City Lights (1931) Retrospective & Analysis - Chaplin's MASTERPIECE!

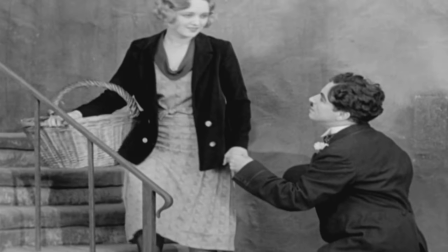489s
So many comedy actors forget this, not realising that it's not necessarily what the Tramp does that's funny,
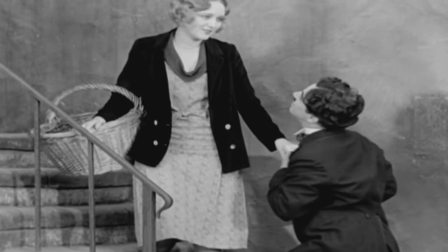495s
but how he does it, and the time Chaplin takes to add little touches that capture your heart.
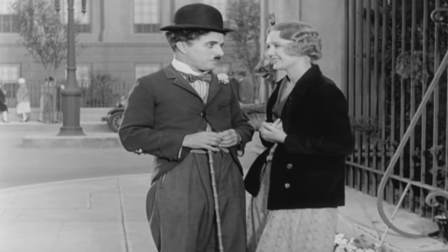502s
When he first meets the flower girl, that scene is so sweet and well done, as we see both of these characters slowly open up to each other and the beginning of their connection,
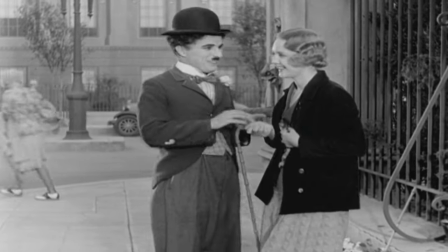510s
with a little bit of comedy thrown in. scenes like this show the beauty of silence is about the facial expressions
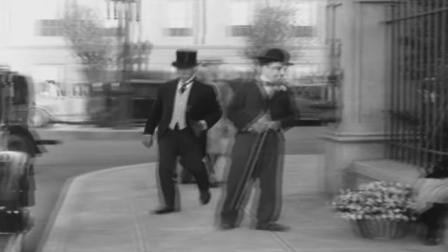516s
and the connection two people who are lonely and rejected coming together in
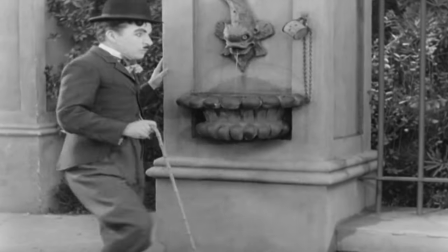521s
an innocent chance meeting the fact she's a flower girl just adds even more
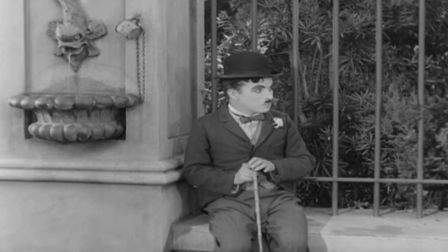526s
tenderness to the scene the character really does represent a possible blooming in the
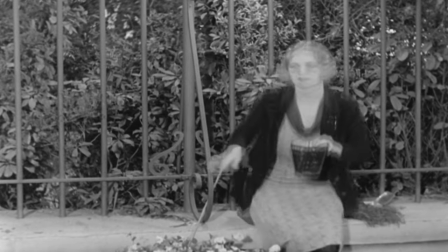531s
tramp's life after he's been saddled with bad luck for so long the film
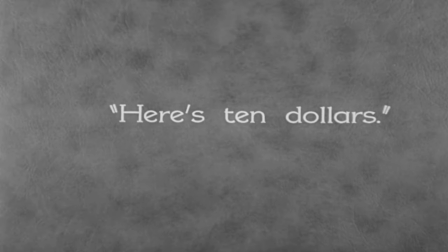535s
really is about the possibility of what can happen in a day if your heart is open the tramp gets into good situations and hopeful ones
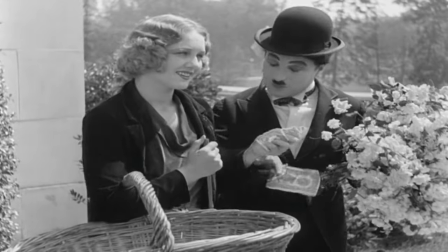543s
but at the same time his chance encounters lead him to stressful and worrying situations also.
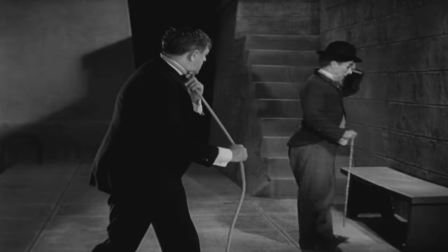550s
One of the funniest examples of this is the tramp meeting the eccentric millionaire by chance.
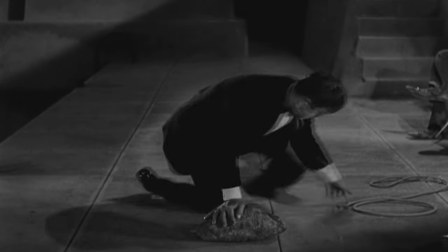555s
That scene where the millionaire is drunk and is attempting to commit suicide and the tramp manages to change his mind is tragic but also hilarious.
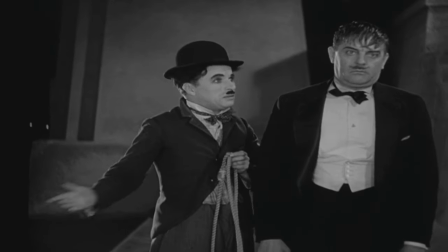564s
It's a sweet idea that an accidental encounter saved this mans life.
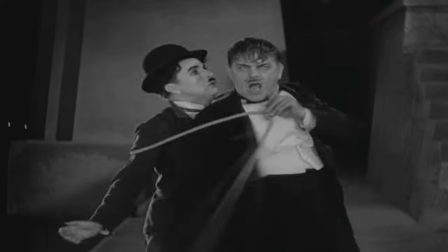568s
The fact that it happens with the tramp nearly dying himself by being pulled into the sea by mistake just makes it all the more of an absurd situation.
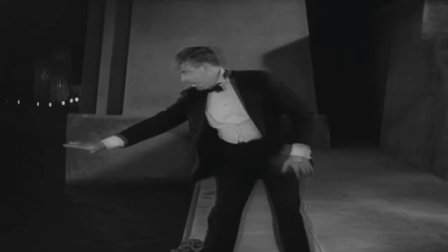577s
It's hysterical but at the same time you feel awkward laughing as the idea of the suicide attempt behind it is so morbid.
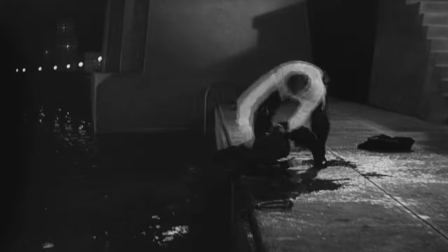584s
This is an example of Chaplin taking one of those terrible things in the human experience and transforming it into a slapstick scene that ends hopefully.
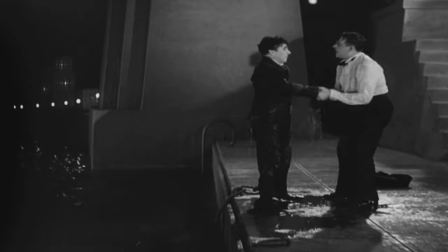593s
It's also incredibly charming how that scene ends with the millionaire saying he's going to take the tramp home with
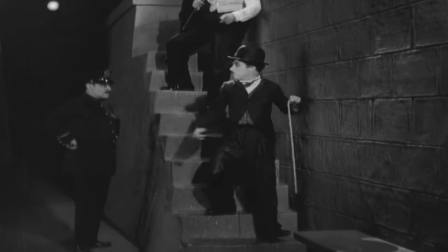598s
him and the tramp is sure to remember the flower that the girl gave him before he leaves.
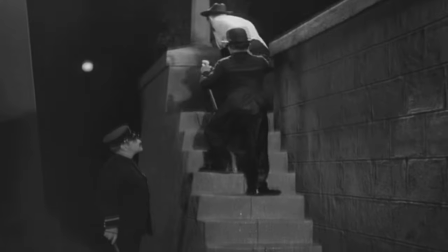604s
Wonderful little touches like that just make you fall in love with this character. But that's not all to the story with the millionaire,
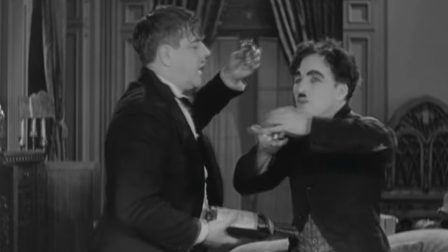611s
the drunken millionaire takes the tramp out and treats him as the friend that saved his life but then in the morning he can't remember him and tells the butler to throw him out.
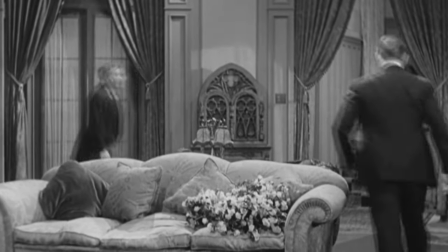620s
The tramp then keeps running back into the millionaire when he is drunk drunk,
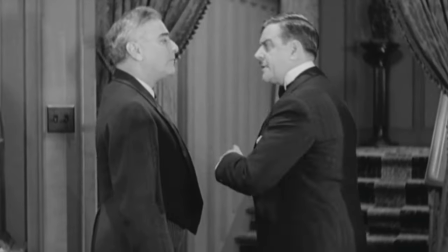624s
and he recognises him, embraces him and spends time with him and then sobers up and treats him like garbage that he discards,
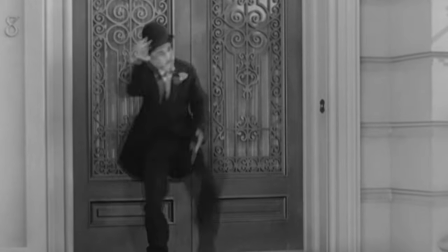632s
it's hilarious that the butler who sees the tramp both when the millionaire is drunk and sober still just does what he's told and throws him out despite knowing it's him,
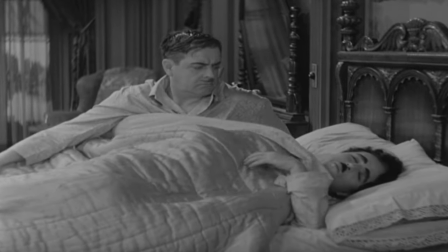640s
it's a funny yet sad element of the film and again is an example of Chaplin mixing humour with sadness and bad luck,
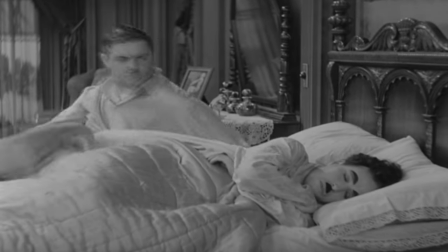649s
our heart goes out to the tramp yet at the same time it's genuinely funny to see his friend forget him and turn on him at the drop of a hat,
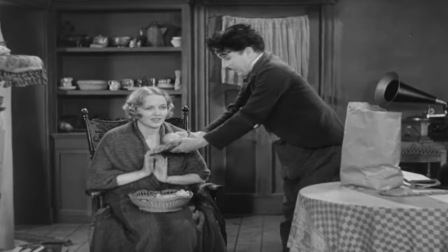657s
just such a random situation. The tramp gradually gets closer to the blind girl and when she falls ill he goes round to look after her.
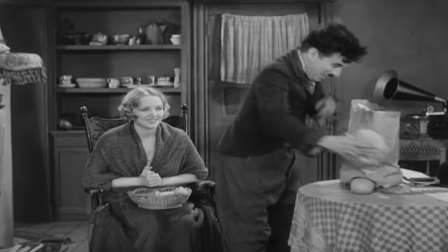665s
To see these two people who are ignored by society find each other and smile and giggle just fills your heart with joy
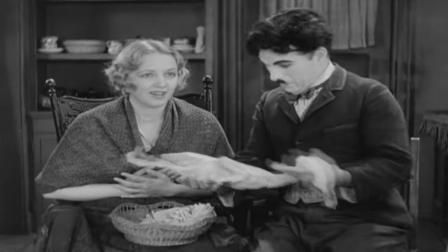673s
however the blind girl is going through financial difficulty and the tramp promises her he will get her out of it.
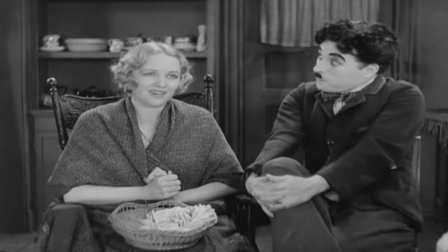680s
Nowadays we would look at scenarios like this as perhaps the guy sucking up to the girl to get her to fall in love with him.
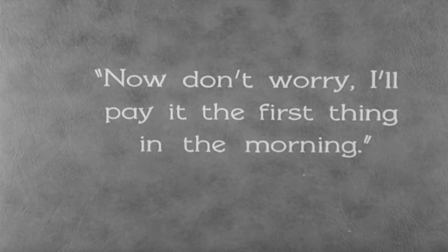686s
But you don't get that vibe here. The Tramp genuinely cares. His concern for this woman comes from a real place.
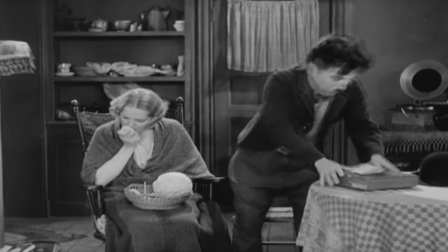694s
And that makes it mean so much. I honestly don't know how anyone could watch this film and dislike the character.
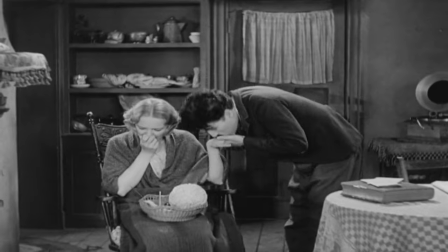700s
It would be a real challenge.
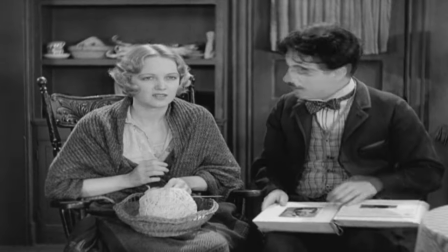702s
That wide eyed and longy look on Chaplin's face tells you all you need to know, the tramp is real, he's not forcing anything.
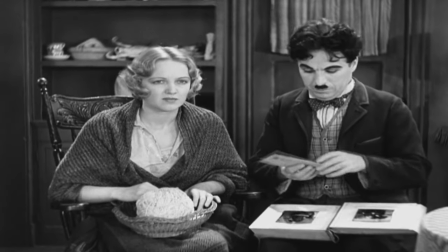711s
That's why there is nothing cynical about this film, kindness is at the centre of everything that happens and you could believe it way more than you would today.
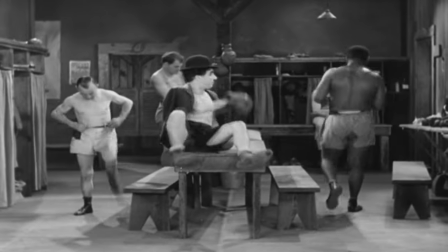719s
One of the zaniest and most memorable moments in the film is the boxing scene where the tramp enters himself in a match to raise money for the blind girl.
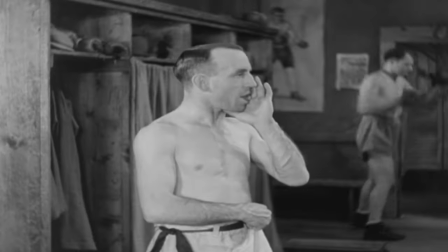727s
This entire scene is bonkers and just seems so random, it's crazy that this early on in movies,
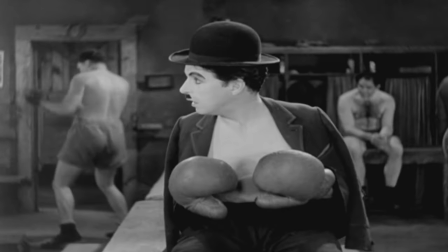734s
Chaplin was creating surreal out of the box imagery.
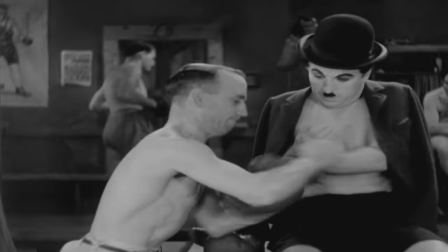737s
I mean think about it, this little man with his hat and moustache suddenly being put amongst big tough men in a boxing locker room.
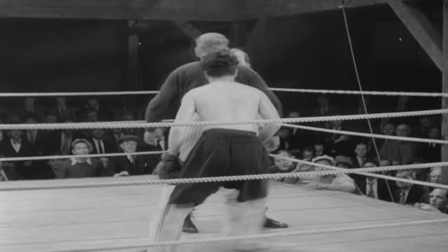745s
It's some true early fish out of water stuff and very creative.
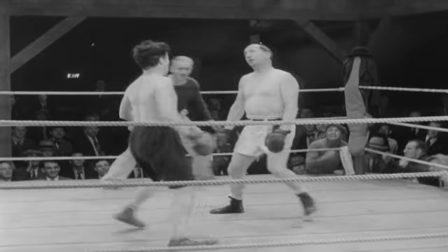749s
I mean the boxing match itself is just as crazy, a mix of the tramp running away,
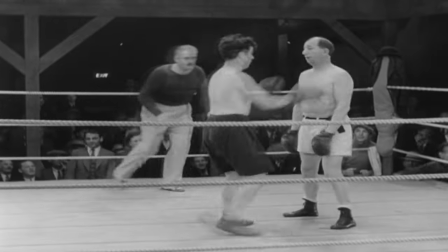754s
flailing around and then randomly throwing punches and managing to somehow do well before quite literally launching himself at his opponent is just absurd,
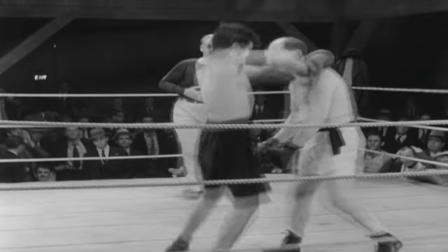764s
so hilarious because you have no idea what's going to happen in this fight as the Tramp shifts from doing well to getting hurt.
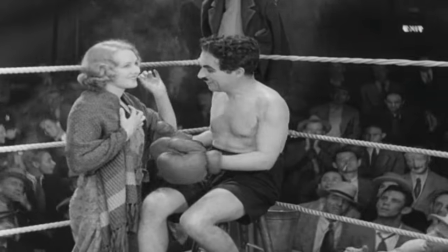771s
I love the fact that Chaplin still keeps this insane situation grounded
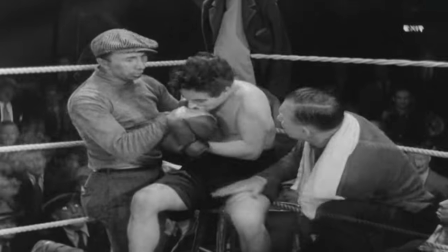776s
as the Tramp imagines the blind girl in his corner at one point to remind
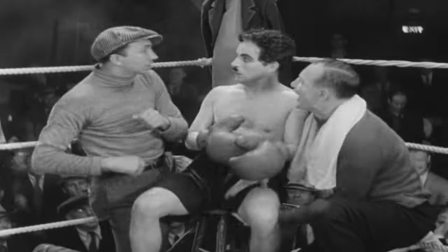780s
himself why he's doing this and also to remind the audience of
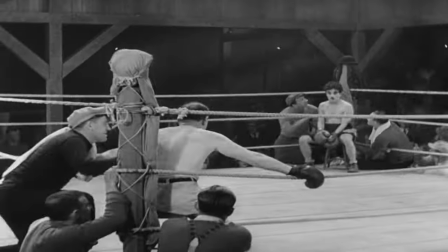785s
the enduring and real love that is lingering underneath this screwball scene.
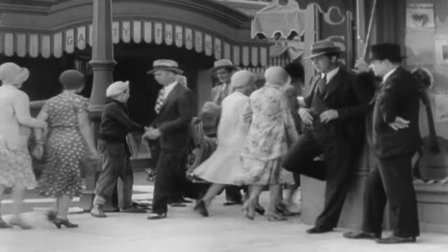790s
So I'm going to close out this video by talking about the iconic ending but if you haven't seen the movie I'd strongly recommend watching the film first
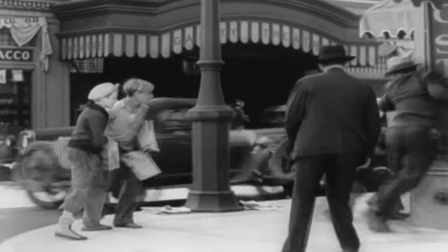797s
it's a fantastic piece of work and a must see and this is an ending you don't want spoiled so feel free to come back to this
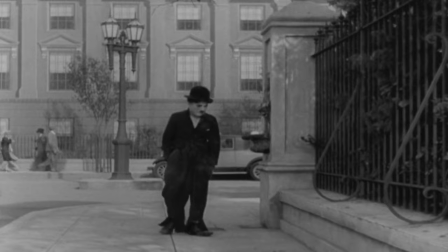805s
video when you've seen the movie. The ending is iconic for a reason filmmakers have tried to emulate these genuine emotions
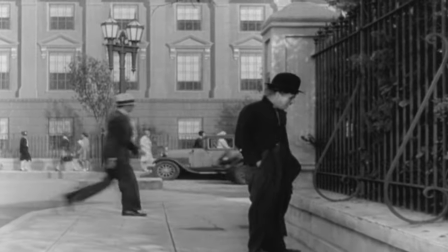812s
ever since and still struggle to match the true humanity of this final moment.
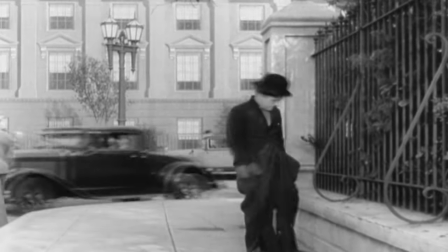817s
I love how Chaplin sets it up,
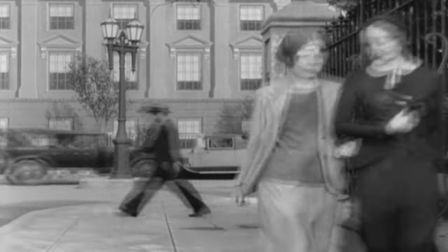820s
the Tramp has been released from prison and he is wandering the streets, picking things up on the street and looking quite run down and pathetic.
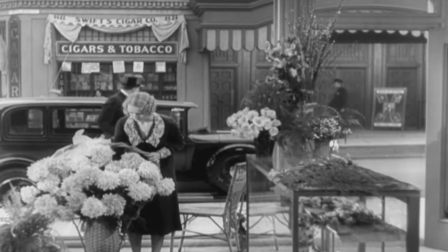828s
A child on the street shoots him with a pea shooter and the whole thing is set up to show how the Tramp is the lowest he's ever been,
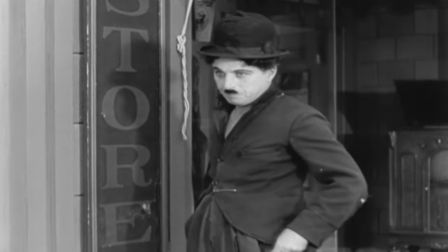835s
no one respects him and he feels he has lost the one amazing thing he had.
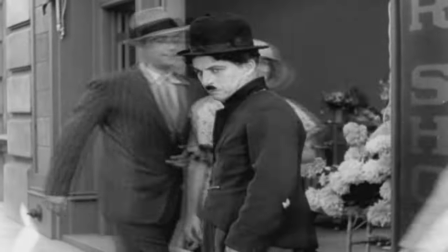840s
He walks past the blind girls new flower shop which she had funded with the money the Tramp raised for her before going to prison.
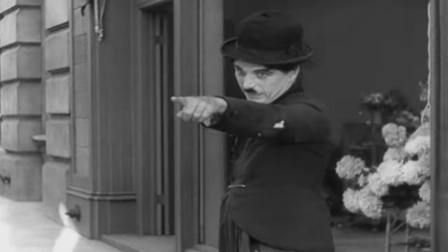848s
The Tramp realises it's her and stares through the window,
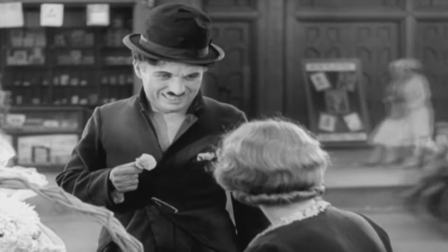852s
the beauty of this scene is the Tramp does not know that she can now see and the whole scene is a
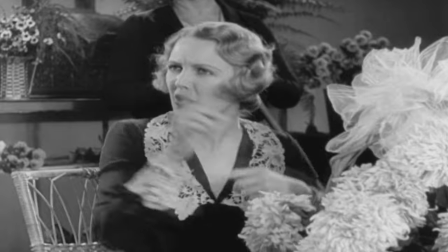857s
build up to him realising she is finally able to look at him and realise who he is.
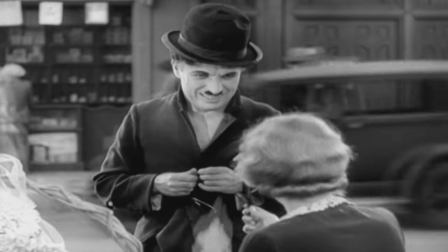863s
The looks on the faces of the two actors is a complete masterclass, your heart goes out to both of them.
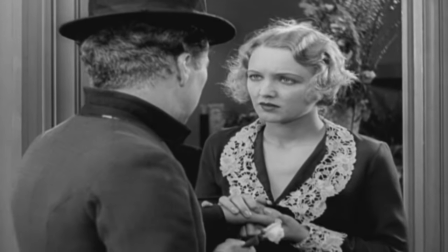869s
This ending is a wonderful moment of the ordinary becoming extraordinary,
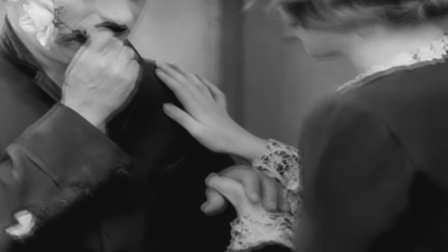874s
of love enduring, of acts of kindness not being forgotten and not having been for nothing.
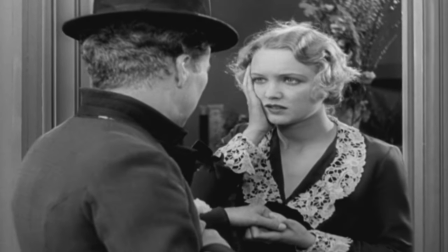881s
Her face when she tells him she can now see is so heartwarming and emotional and
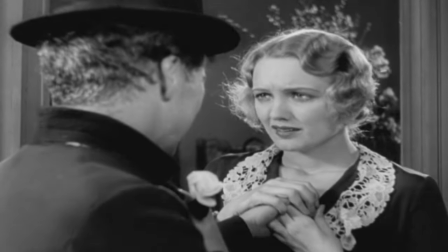886s
then Chaplin's final expression has gone down as one of the most memorable in movie history.
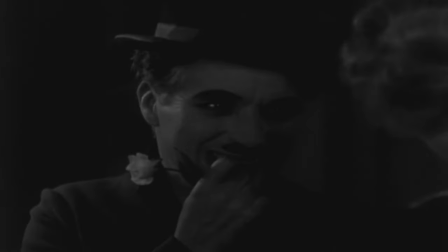893s
Capturing even an ounce of the humanity this scene does would make any filmmaker happy.
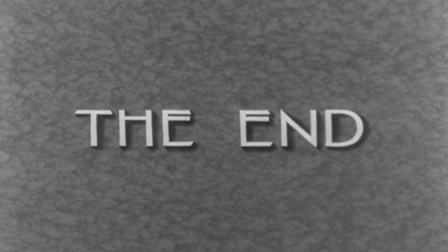897s
This ending is quite simply timeless, it doesn't matter how many times you see it, it will only get more bittersweet.
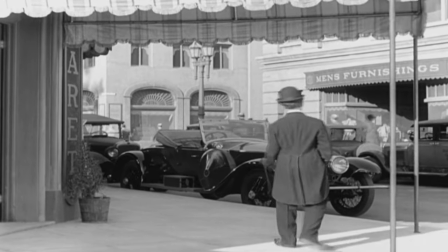905s
So Movie Buffs it's over to you, what do you think of City Lights, let's talk about this classic movie in the comments below.
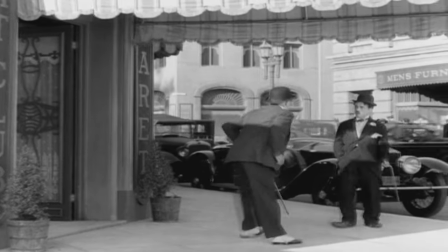911s
If you enjoyed this video please click on another film discussion on the screen now of a similar movie,
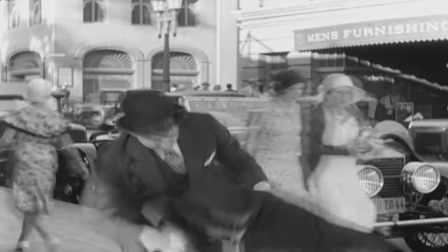917s
the Italian classic Life is Beautiful, and please consider subscribing for more.
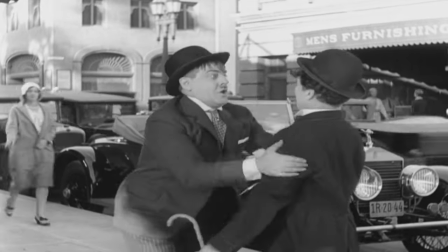923s
Thank you so much for watching and I'll see you guys in the comments.